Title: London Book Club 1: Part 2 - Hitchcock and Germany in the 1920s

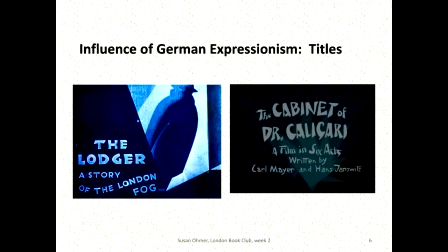4:16 Hitchcock designed intertitles early in his career, so he paid attention to them.
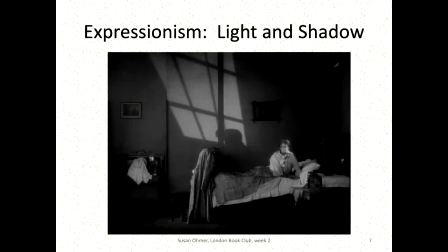4:21 In German expressionist films and in The Lodger, the abstraction and distortion I mention are often created through lighting and the use of shadows. Here is an image of Mrs. Bunting in her bedroom. She hears her lodger leaving the house late at night and wonders what this means.
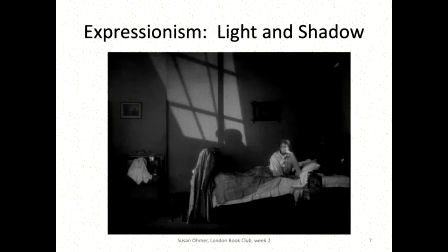4:38 Her world is becoming more unstable and anxiety and claustrophobia are closing in. Those feelings are conveyed through the giant shadows on the wall behind her. Those shadows also look like bars of a prison cell, emphasizing her feeling of being trapped.
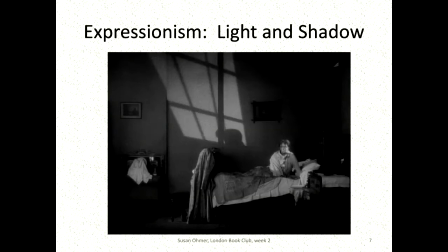4:56 We'll see many uses of shadows and prison bars too throughout the lodger.
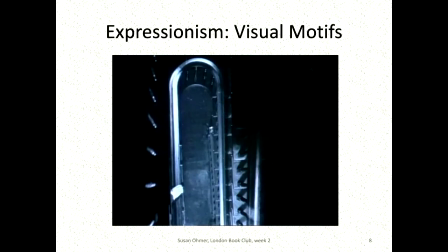5:01 Besides prison bars, there are other visual motifs that we see in German films of the 1920s, such as staircases. German films sometimes featured staircases seen from above, and we see this image in the lodger as well. In fact, that is the lodger's hand there on the railing on the left.
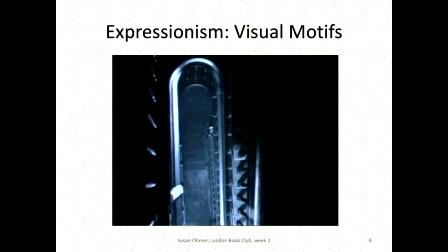5:19 Shooting the staircase from above creates a dizzying effect, almost like vertigo, and emphasizes the feeling of instability that I mentioned.
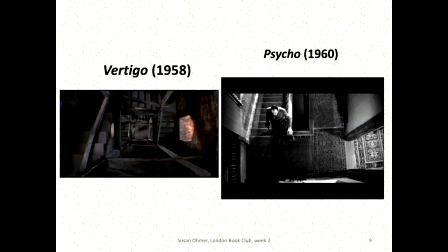5:29 We can also see the staircase motif in some of Hitchcock's films later. Here we see a similar shot in vertigo and another one in psycho. The staircase imagery reminds us how German films of the 1920s influenced Hitchcock's thinking even decades later.
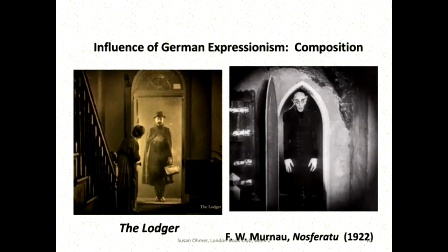5:46 We also know that there were specific films that directly influenced the lodger. One of them was the original Dracula film Nosferatu from 1922. If you haven't seen it, it is just the thing for Halloween. When the lodger arrives at the Buntings' door on the left,
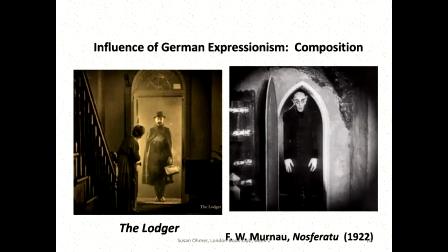6:04 he's framed in the doorway in the same pose as Nosferatu there on the right, and the lodger evokes a similar feeling of dread.
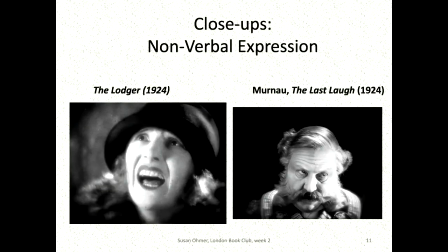6:13 We also know that Hitchcock got to watch the director of Nosferatu, F.W. Murnau, when the two of them were at Ufa. Murnau was working on another film, The Last Laugh, which is one of the treasures of German cinema in the 1920s.
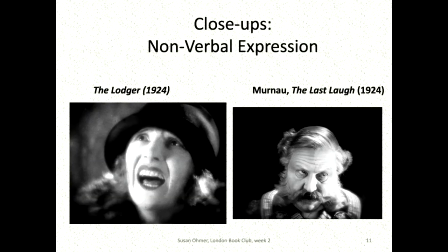6:28 The Last Laugh is famous for conveying the story and the character's emotions without dialogue or even intertitles. Hitchcock was fascinated by the film's use of close-ups, and he said many times that The Last Laugh shaped his thinking about the close-ups in The Lodger.
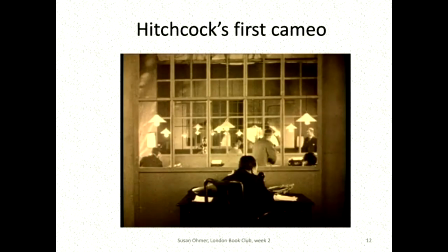6:46 So Hitchcock's experiences doing his two trips to Germany in 1925 greatly influenced The Lodger and also his later films in Hollywood. When he returned to London after his trips to Germany, The Lodger was the first film he directed, and it is considered to be the first major film of his career.
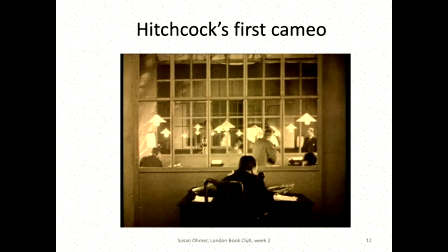7:06 One last note, The Lodger is also the first time that Hitchcock makes one of his famous cameo appearances, and it's in this scene. He's in a newspaper office on the phone. I hope you've enjoyed looking at the memorable visual style of The Lodger and learning about the impact of Hitchcock's time in Germany on his work. Thank you.